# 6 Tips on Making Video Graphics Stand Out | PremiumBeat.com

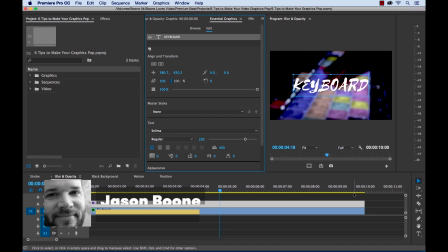What's up everybody, Boone here from PremiumBeat.com. So Adobe's latest release of Premiere Pro introduces the new Essential Graphics panel, an entirely new workflow for graphics in Premiere Pro. Now while we could go over all the new features of the Essential Graphics panel, I want to touch on some design principles.
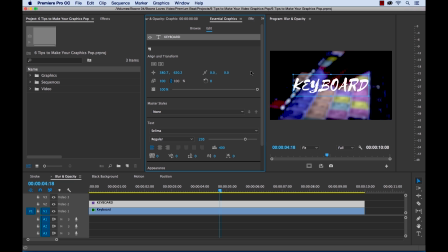In particular, I want to go over 6 simple tips you can use to make your text pop in Premiere Pro. One of the quickest and easiest ways to make your text stand out in Premiere Pro is to adjust your elements that you have in the background. So we have a shot here,
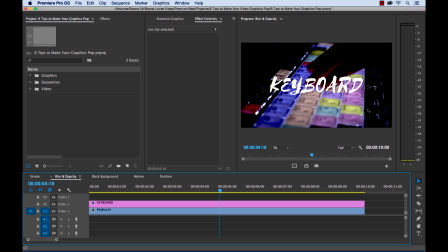a close-up of a backlit keyboard, and we have a title graphic which says keyboard. And a lot of our attention is being drawn to the actual keyboard because we can see it's in sharp focus here.
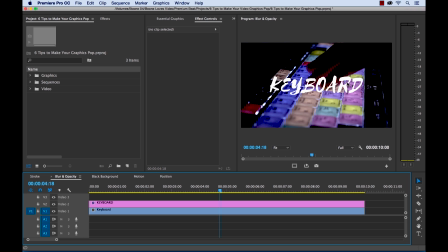So one of the quick ways we can adjust this and make this text pop out is to add a blur effect to our video layer here. And if you look at the layers here, the top layer we have our text, the bottom layer is our video layer.
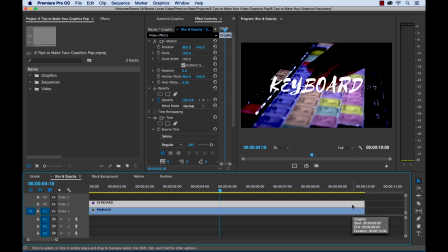So think of this just as like when you're shooting an interview and you want to make your interview subject pop out, what do? You control your depth of field and you create a shallow depth of field to make your background blurry. And when you have your interview subject in focus,
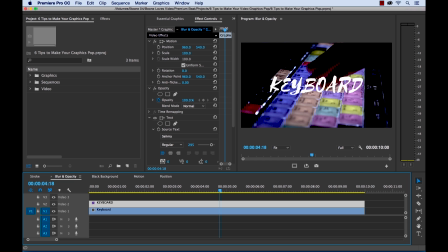and in this instance the interview subject would be our text, we would use our depth of field to blur out the background. So this is kind of the same thing that we're going to try to do here in theory. It's just simply blur out the background to bring attention to our foreground, which in this case is our text.
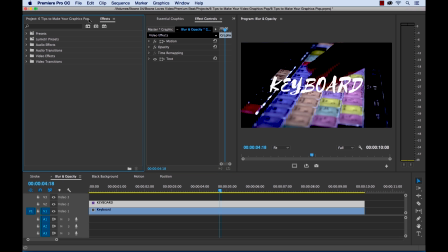So all we need to do is to go to the effects panel and search for blur. And I'll quickly grab a Gaussian blur and I want to put it on my video layer, the keyboard layer here. And if you look here in the blur and sharpen folder, we have a number of different options here for the blur effects we can use.
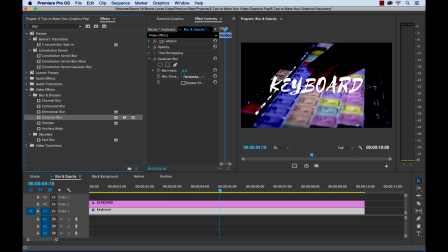So now in the effect controls panel, I'll see my Gaussian blur here. And now watch in my program monitor what happens when I start to add the blur effect. You can see right away our text is starting to stand out.
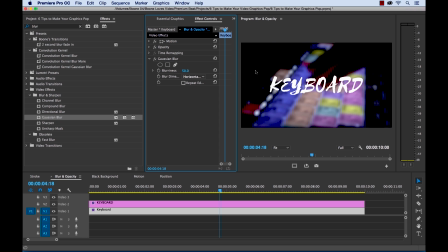Now let's put our blur at about 50. Now right now, there we go. We'll add repeat edges. And right there, it's already looking a lot better. There's a big difference. And if you can't tell, I'm going to quickly turn off the effect and turn it back on.
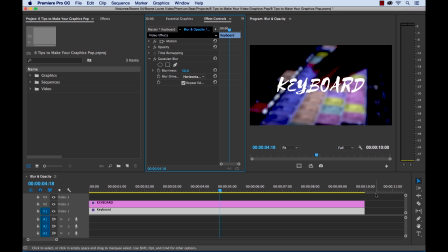Another quick way to make your text stand out is to adjust the opacity of your background layer. And that's simply going to make our background layer darker. Now if you think about the example I gave you before about when you're shooting an interview and you use depth of field to control what's in focus and what is out of focus so you can blur out your background essentially,
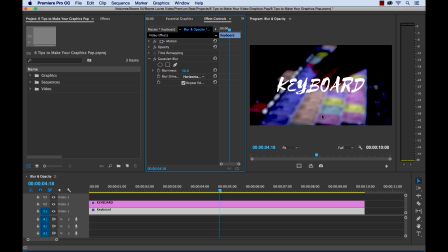think of this as like not when you light your interview subject, if you're lighting the background and you keep the lighting on the background low. So I'm going to grab my background layer here, which is the keyboard, and open up the opacity.
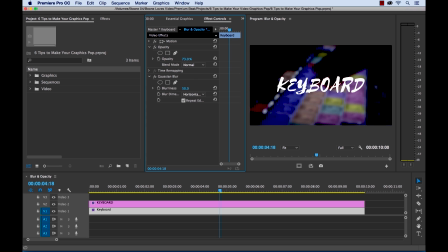I'm going to lower this down and you'll see here in our program monitor it's making our text pop out even more. Can lower this down to maybe 65 and there we go. We've got a nice graphic that's popping out much better than before.
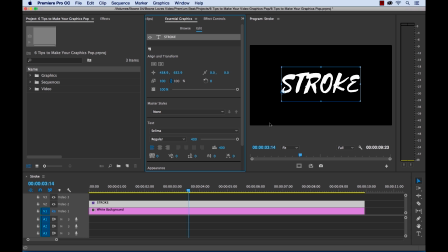If you're in a situation where you can't adjust the opacity or the blur of a background element, another way you can make your text quickly pop out is by using a stroke, which is going to help you see the edges of your text layer in different
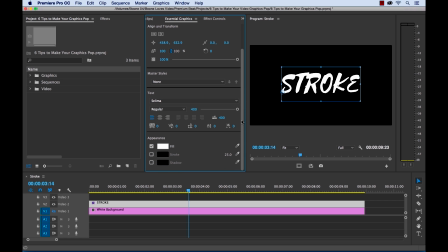depending on where your text is placed against your background. That stroke is really going to help your viewers see the entire text and the edges. So here I have white text on a black background, and if you look here I have a white background that I have selected here,
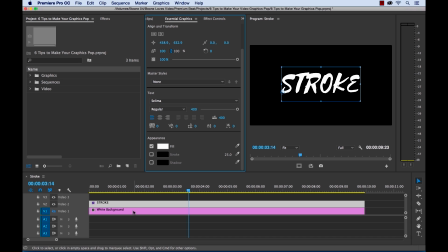and for this example, for the stroke example, I wanted to show you this with black and white, simple black and white colors to show you what I mean. So right now if I turn on my white background, obviously our text is going to get lost.
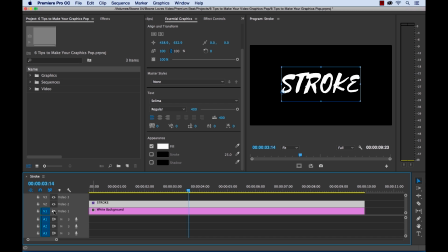So I'm going to turn that back off, and if I add a stroke, I can simply in the Essential Graphics panel click the stroke button here as I have my text highlighted, and you can't see the stroke effect added yet because it's showing up on a black background.
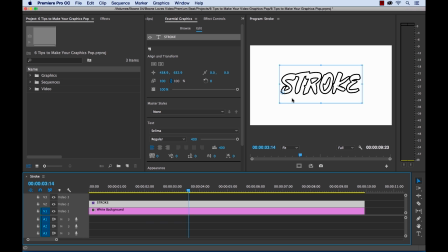But if we turn our white background layer back on, there we go. There's our stroke, and we can still see the edges of our text layer, and our text stands out.
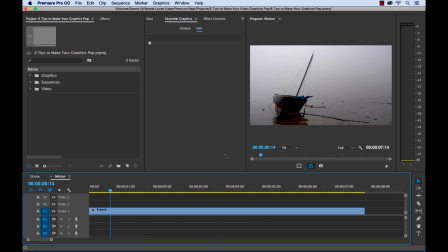Another great way to draw attention to your graphics is to use motion. And in the new Essential Graphics panel, Adobe Premiere Pro now offers up motion graphics templates.
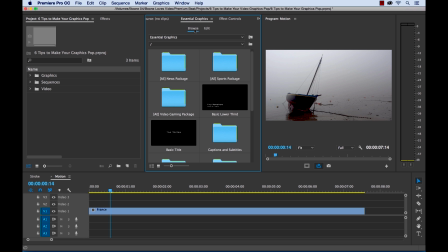So if you go here under the Browse tab of the Essential Graphics panel, you can see a little library of effects here.
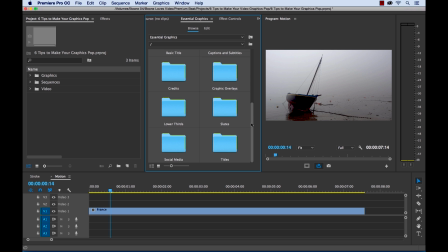And I can scroll down, and let's say we want to put a title graphic up over this shot. This is a shot of a foggy beach in France. So we want to put a title graphic up over it that has a little bit of motion.
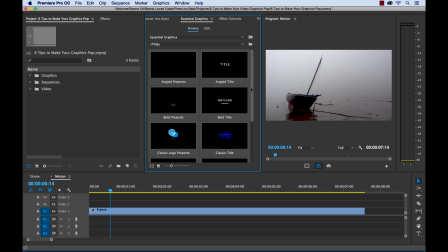So I can double click on titles. We have a few different templates here. Now all I need to do is grab one.
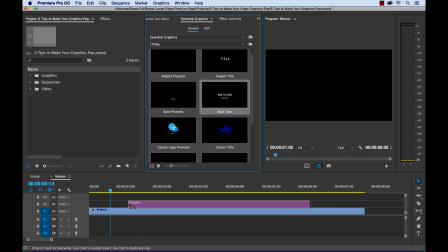Let's say I want this one. I can grab this and drag it over, and it's going to create a graphic layer, and it's going to load.
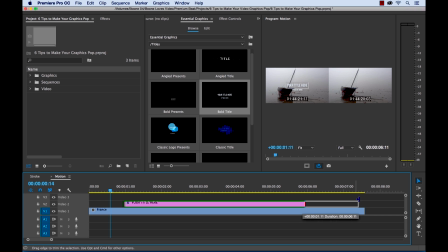And now all I need to do is drag this back here to match with our clip, and let's have a look here.
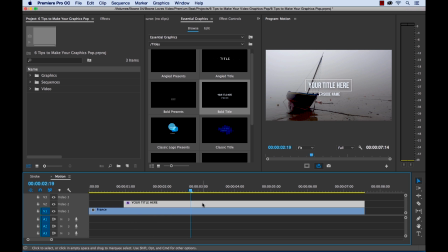Okay, so we have two little titles come up, and all I need to do is select this,
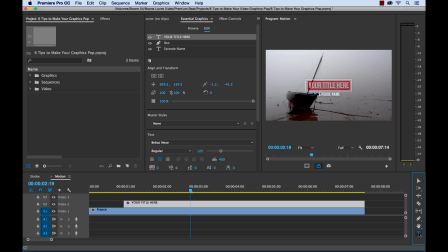and then with my type tool, select the layer, and then enter my text in. And then I can get rid of the episode name. I don't really need that. And then I can make adjustments to the box here.
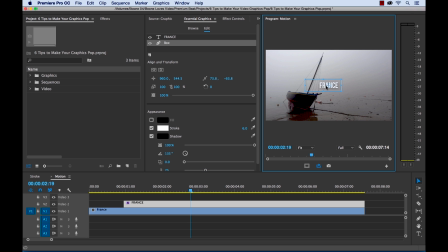And now I have a really fast animation in that I barely had any time creating that, and that's what's great about these templates.
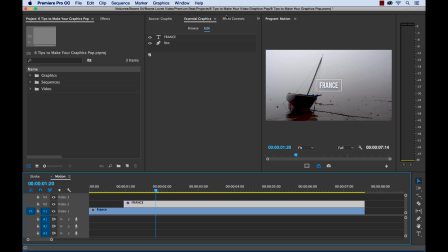And if I want even more motion, I can go into the Effect Controls panel and add a simple scale animation. So I can have this maybe scale up by 15 pixels over the course of the shot.
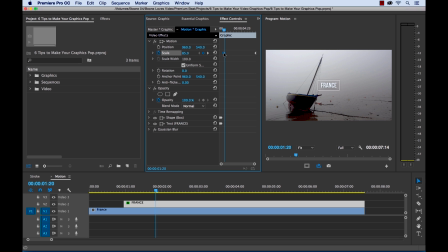So I'm going to change it from 85 pixels, and it's going to scale all the way up to full 100. So let's have a look now. I'm going to full screen this.
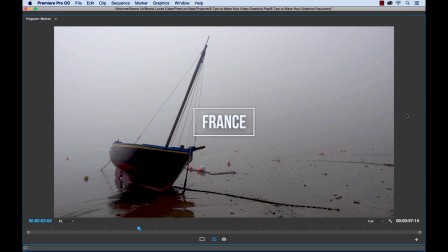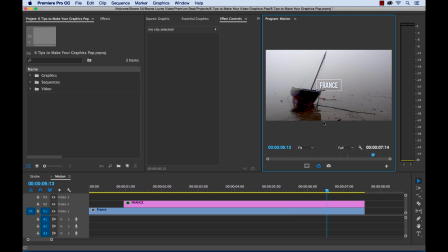And there we go. Now we have some simple, smooth motion graphics. It's going to help draw attention to that little title.
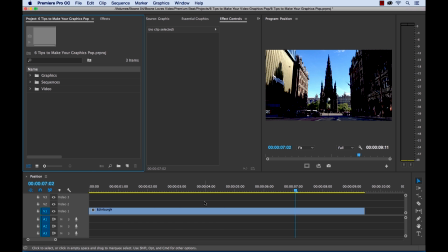As simple as it may sound, position plays a big role in making your text visible or making it blend into your background. So let's say, once again, I have a clip here and I want to add a quick little location title, and I don't want to blur or change the opacity of my background.
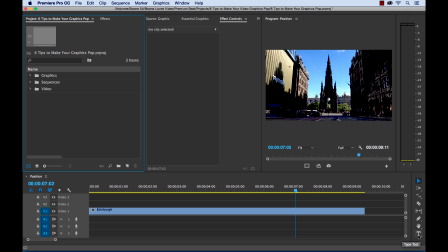I just want the text on top of the video. So if we're using some simple white text, I can have my type tool here, and let's type in the name of the city, Edinburgh, Scotland.
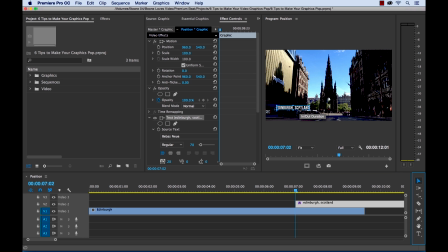And now what the position has to do with this is if we move this throughout our screen here on different locations on our screen, it's going to look better in certain areas depending on the contrast of the white against the dark elements of our screen.
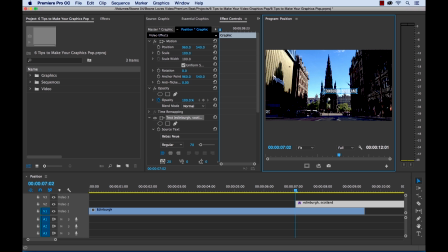So the darkest parts of our screen are obviously this building here. Down at the bottom it's nice and dark, and over here we have some pretty dark areas. We're not going to want to put our white text up here or down here because of that white sky there is kind of blown out, and over here against the building it doesn't look the best. So we can position this properly.
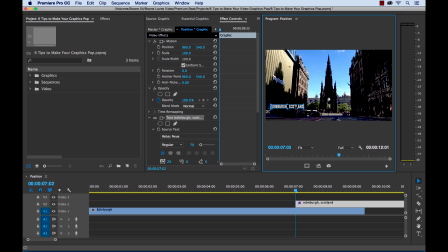Down here on the building really pops out. We can have it down here as a lower third. We could have it up here, it pops out, or down here, anywhere along the bottom essentially. I'm going to put it right here. And now we can align this.
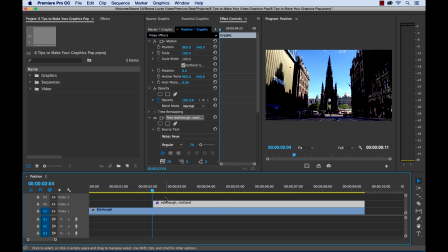And there we go. Now we can have a quick little transition here. Let's take a look.